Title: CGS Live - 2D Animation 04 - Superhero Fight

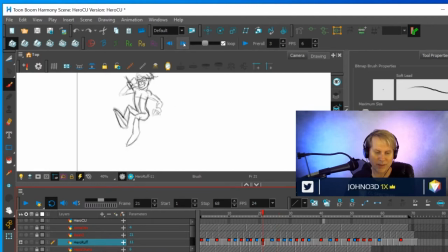[23:19]
He's turned completely around, completely the opposite of the direction he was in before. And so it's good to have a drawing in between that shows how he went sideways. And you'll see the quality of the drawing isn't that nice. I just needed to get the motion in there.
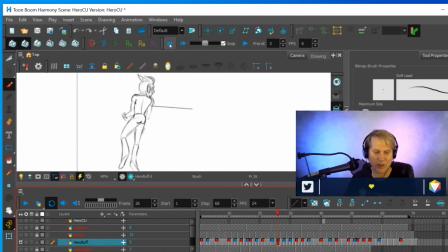[23:36]
When I go back and clean this up, I might not even use this drawing. It's just a placeholder, so I can flesh out the action. When this plays at speed, it's going so fast you can't even see the individual drawings. But you'll notice if they're gone.
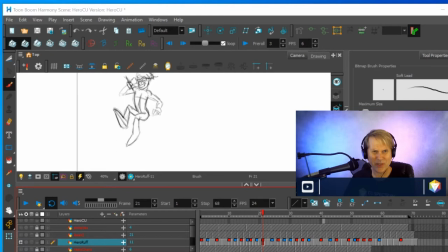[23:52]
And so in this case, I decided to add another breakdown. All right. So then we've got this one. Same thing. Go from this key to this key.
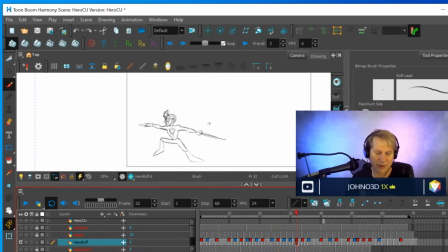[24:07]
That's a pretty big leap, right? Figuratively and literally, he leaps to the ground. So to go from this key to this key required some thought. And again, looking at the reference. but he spins all the way around and he lands in this pose. If this were to play at speed, it wouldn't look right at all.
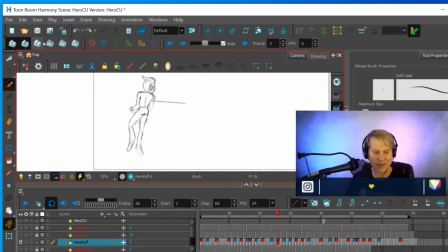[24:25]
It'd be very confusing and hard to read. So if you add the breakdowns, now you can see he spins around and then he lands. And you can see that I labored over this drawing a lot.
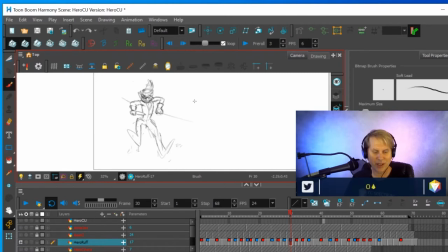[24:38]
You can see a lot of eraser marks and see a lot of struggle there trying to figure out, well, how would this look best? and that's part of the fun of animation is trying different things and seeing what
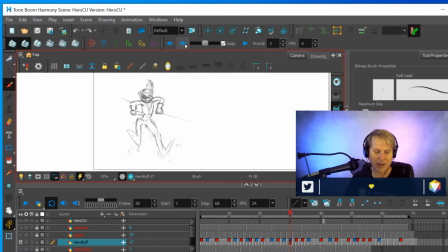[24:53]
what works and what doesn't work and the main thing that I was looking for was how do I make it look as if the arcs are moving in 3D properly and respecting what happened in the live action reference so there's with the breakdowns
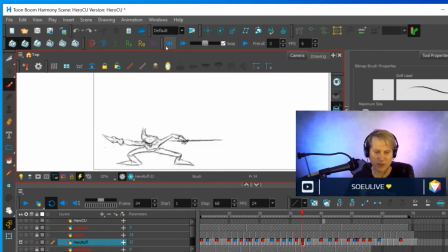[25:11]
added no breakdowns between this one and this one that made sense and then the rest of this basically is just moving holds and in-betweening things as they go into a slow in or a slow out so that you get the idea that the character comes to a
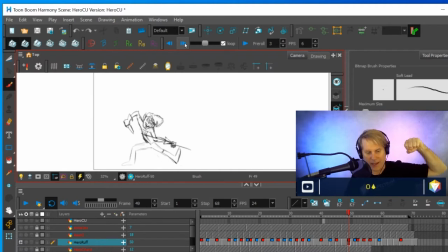[25:30]
stop as it reaches up with his arm and then comes back down so it had to move into a moving hold up on one side and then it had to move into a little bit of hold on the other side and then back into a moving hole. So all that has to be drawn. But I probably will do most of that in the cleanup stage. So these drawings are pretty lame.
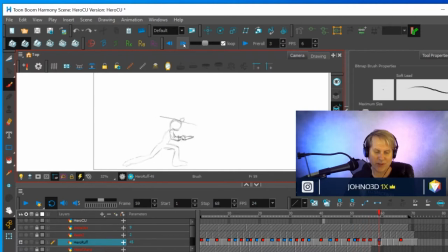[25:49]
But that's because they're just placeholders. That's just so I can see the motion fluidly. You can compare the last drawing to the one right before the last drawing.
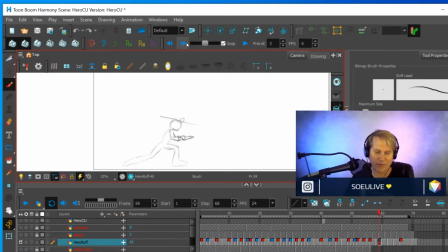[26:01]
And you see that there's hardly any detail at all. But when you play this at speed, check out how you can actually see the animation at work, even with just these lazy drawings in there. But again, it's just a way of getting the action in there.
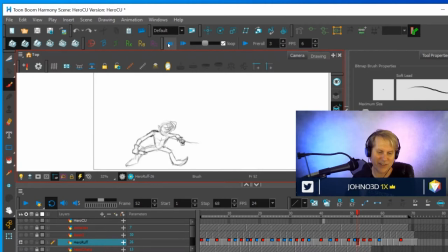[26:17]
And then I'll go in and clean it up later. It would be very energy and time prohibitive to draw this all the way through at the level of detail that it will be at when it's done. It would take forever, and it would probably still you'd have to do a lot of fixes and change things.
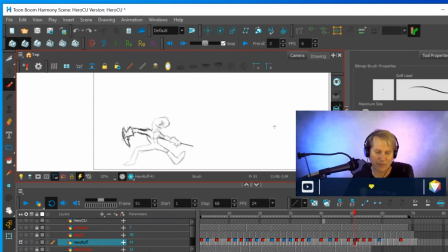[26:34]
Another thing you might notice if you're looking at this is that I squashed and stretched this arm because the character's moving really fast and because we're not using motion blur. I'm not using motion blur on this scene. In order to get from a place that's here, this extreme,
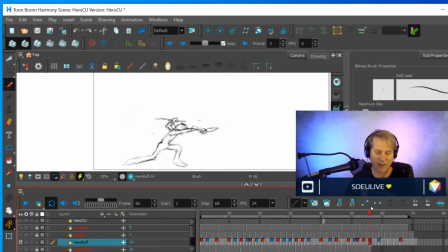[26:53]
to a place that's here, I did a little bit of squash and stretch. And the idea behind squash and stretch is you don't want to see it when it's playing at speed. You probably will now because I've shown it to you, but when you're watching a scene like this, the idea is you don't really see them.
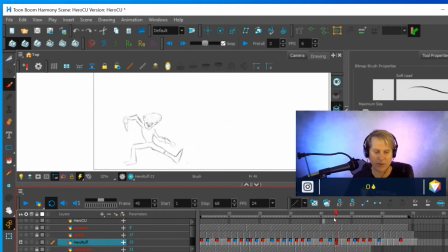[27:10]
You feel those drawings, but you don't see them. There's another one here somewhere. I flopped his hand around a little bit so that you could see his hand moving. I'll probably fix this hand up too.
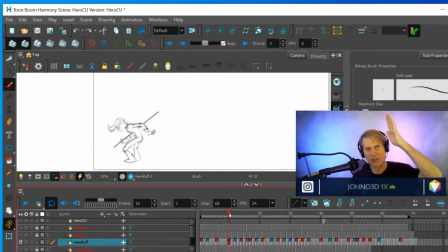[27:27]
That one doesn't, this one doesn't in between, but so his hand's gonna drag as he brings it down because his hand's moving really fast and that'll increase the persistence of vision so his hands i made them drag and flop around a little bit um just so it helps sell this arc on something
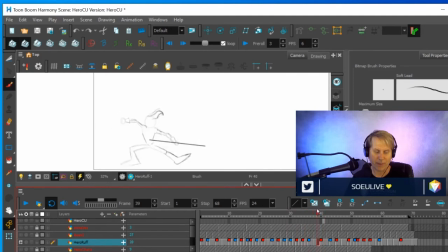[27:44]
complicated like this where it's a uh it's a really fast complicated move which again i would never attempt that without doing using reference
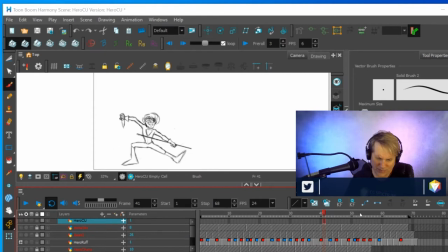[27:58]
So next up, once I did the breakdowns, then I went through and did some rough in-betweens, which is, again, something that used to be a job. I'm not sure now. I mean, not a lot of 2D productions probably do this full feature length animation.
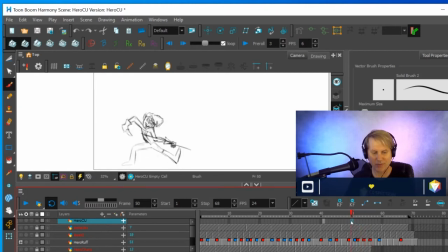[28:17]
But back in the old days, they would have an assistant who would be a rough in-betweener, which is something I did for a while. and you follow up an animator and you learn their style and their skill and you learn about animation while you're doing their rough in-betweens.
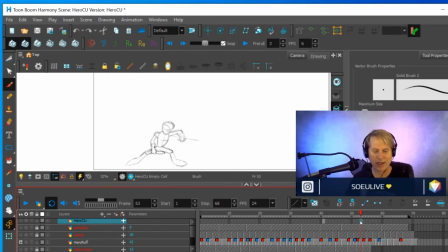[28:32]
But many times the rough in-betweens would be at this level or they'd be at this level, which is there's almost nothing there at all. The idea is to flesh out the motion so that you can see it when you're playing it at speed and it doesn't feel choppy.
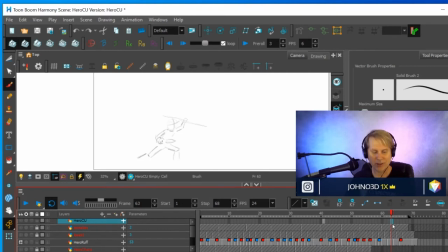[28:49]
And so that when you do go back and do a cleanup drawing for every single drawing, that you can be sure that it's going to look pretty good and you don't leave anything to chance. And so that's the next step that I did with this was I went through and did rough in-betweens.
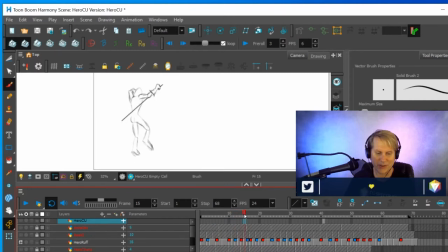[29:06]
So if I scrub through this slowly, you'll see some of these really sketchy, scratchy drawings that were just simply there. I mean, this part I did with a little more thought because it's complicated and I'll probably still do some more. His volume changed from being this kind of cool, stylized shape to this more anatomical shape it's not even the same character so I'll go back and
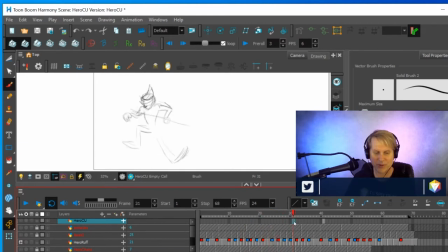[29:26]
fix that up either when I'm rough finishing the roughs or when I'm cleaning it up you can't see it when it plays at speed but it'll make a difference when it's cleaned up it'll it'll show more so I went through and I did a lot of rough in-betweens of just the body and filled out the action.
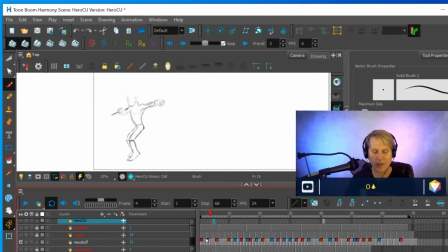[29:45]
And then once I'd done all those rough in-betweens, I went through and I did a pass on the hair. So I waited to do the hair last because I wanted to make sure that there were plenty of drawings included.
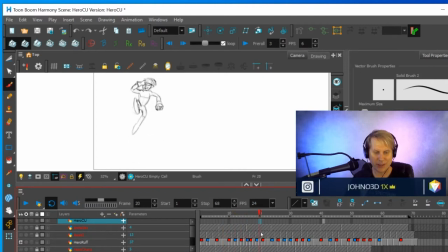[29:59]
I did lay in some things when I was keying this because I knew when he was up in the air like this, his hair would whip around. So he probably would, his hair would be up on a pose like that or this that one I definitely did later or when he was down
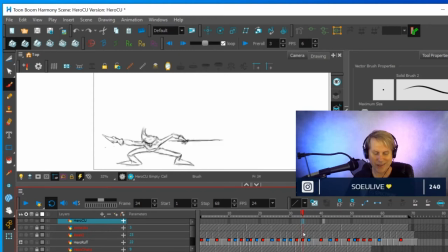[30:14]
you know his hair is probably going to be in a pose like that it's just that's because I've done this before and I kind of have a my own language that I use well it's not mine it's a lot of people use it but for how things should overlap when when hair is
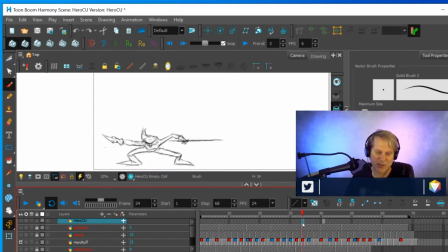[30:29]
flopping and things like that so I went through and did a hair pass just a really loose pass to just give the feel of it that is not how it'll look when it's done, it'll be a lot more, I'll pay a lot more attention to the strands of hair, the clumps,
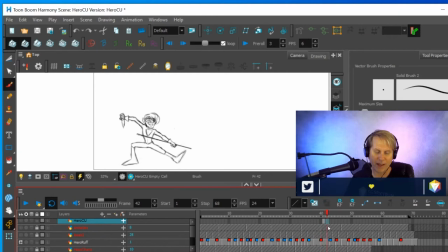[30:44]
but I just wanted to get a feel for it and to see if it was working. And then the hair bounces to a stop here and he holds for just a little bit. It's important to take pauses when you're animating, you don't want the character to be moving all the time. And if you've got a character slowing into a stop, then they can stop there for a while.
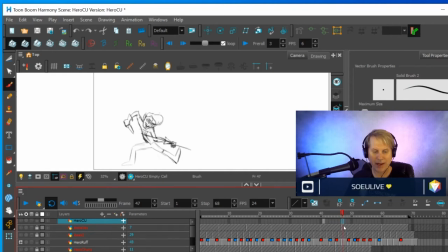[31:04]
I have the character blinking and I have the character's hair bouncing so that you don't see the character come to a complete dead stop. But just for a couple frames, it's okay to have a character stop. And even here I have his arm moving and nothing else. And you can get away with something like that,
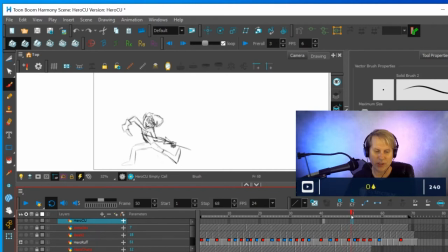[31:23]
but not for too long or else it's going to look like the arm's been cut and pasted and that the body itself isn't animating.